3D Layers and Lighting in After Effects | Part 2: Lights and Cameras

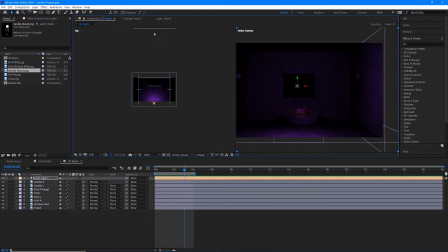Now, I want this point light to be closer to my outside layer. So I'm going to grab the blue Z arrow, and I'm going to drag this outside to illuminate. And that darkens our room, and it will.
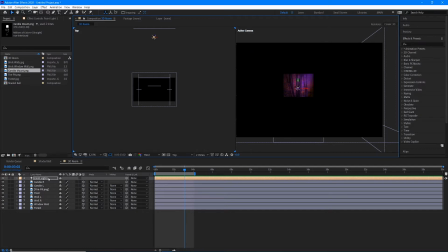We can also change the intensity of the outside light to better fall into the room. Double click your point light that you just made in your timeline.
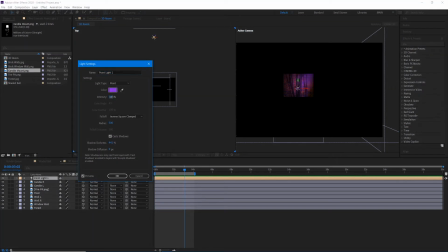Now, the intensity slider is how bright or intense the light is coming from that source. The radius is how far that light can reach. And then the shadow darkness and the shadow diffusion is the way the shadows will look once the light starts to cast something.
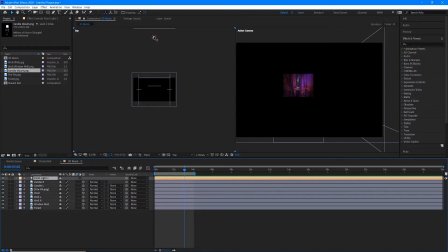Now, this doesn't really seem to be doing anything, so I'm going to actually physically change where the light is. By bringing it closer to the window, it can really start to maximize the fall off into the room itself. A lot of this is trial and error,
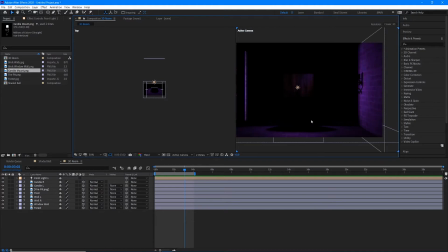so don't be afraid to move the light around and change some of those parameters to see how exactly you can get this to look.
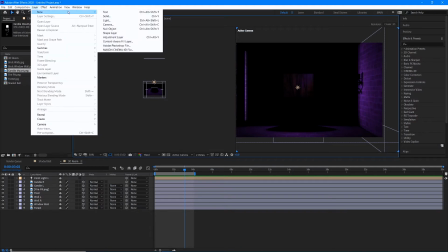Let's go ahead and make another point light. Layer, new light.
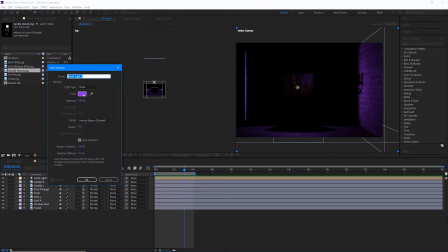And this time I'm going to make a light for the candlesticks.
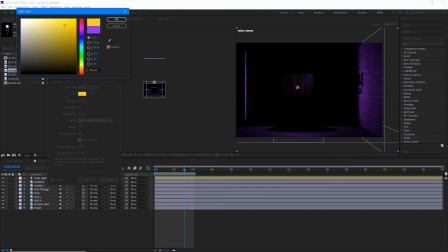I'm going to change the color of this light to be kind of a white yellow. And because we don't have the light in our environment, I tend to just keep all of these settings the same as my previous light,
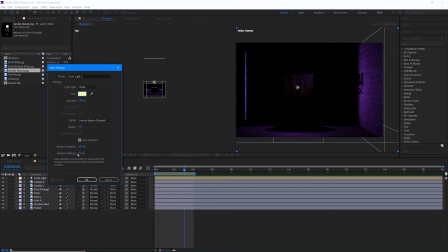just to place it in the environment and then come back and adjust them after it's placed. So I'm just going to hit OK after changing the color.
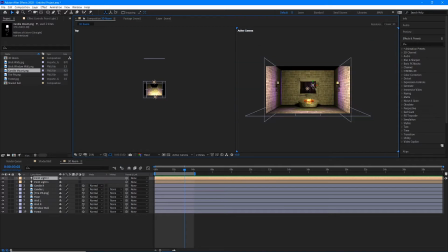I'm going to bring this light over to my candlestick and then adjust it in my top view and drag it over
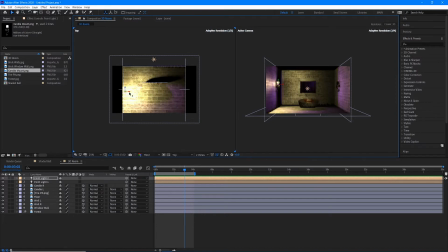to be just in front of my candlestick.
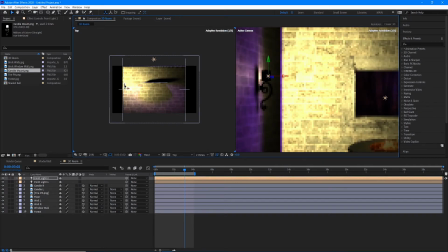Now, we don't want this to come behind the candlestick, otherwise it just backlights the candle.
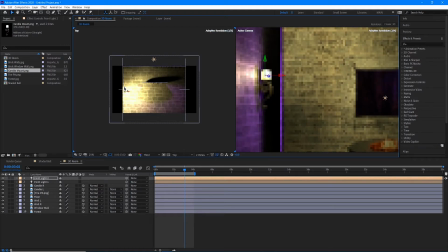So we want it to be just in front to make it appear that it's glowing.
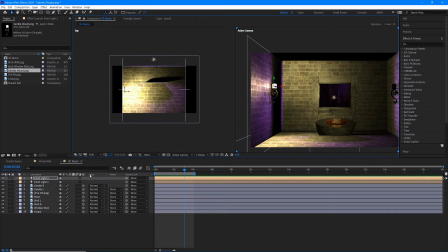Now, that to me looks like it's casting too much light for a candle. So I'm going to double click that point light.
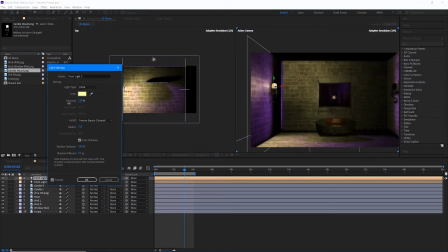Play with the intensity a little bit.
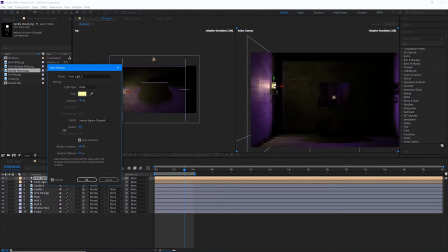Change the radius to be a lot smaller since candles wouldn't have a whole lot of reach. That looks pretty good there.
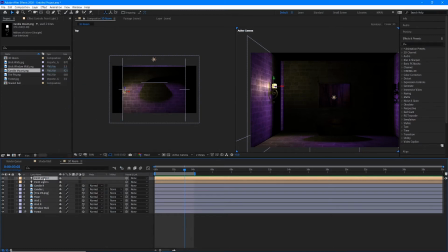I'll hit OK. Now I want to start getting in the habit of naming our lights. So for our first light, I'm going to hit enter and call this outside purple light.
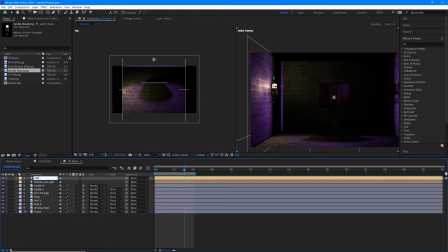The one we just made is going to be candle left light. And let's duplicate candle left light by hitting Control D
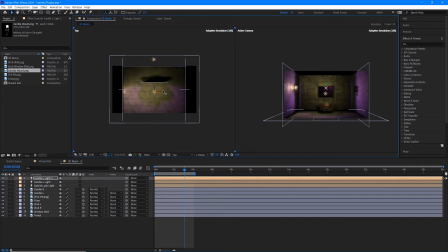and just taking our red X arrow and dragging it over to our other candlestick. Perfect. So let's make a light now for our fire pit.
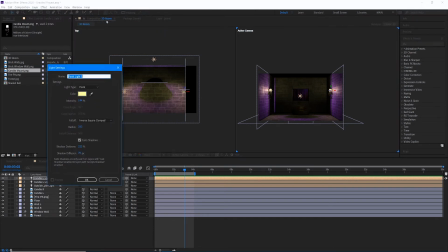Let's go to Layer, New, Light. And this time I'm going to change the color to kind of a red-orange to mimic the fire. I'm going to keep my settings the same until I get it into my scene.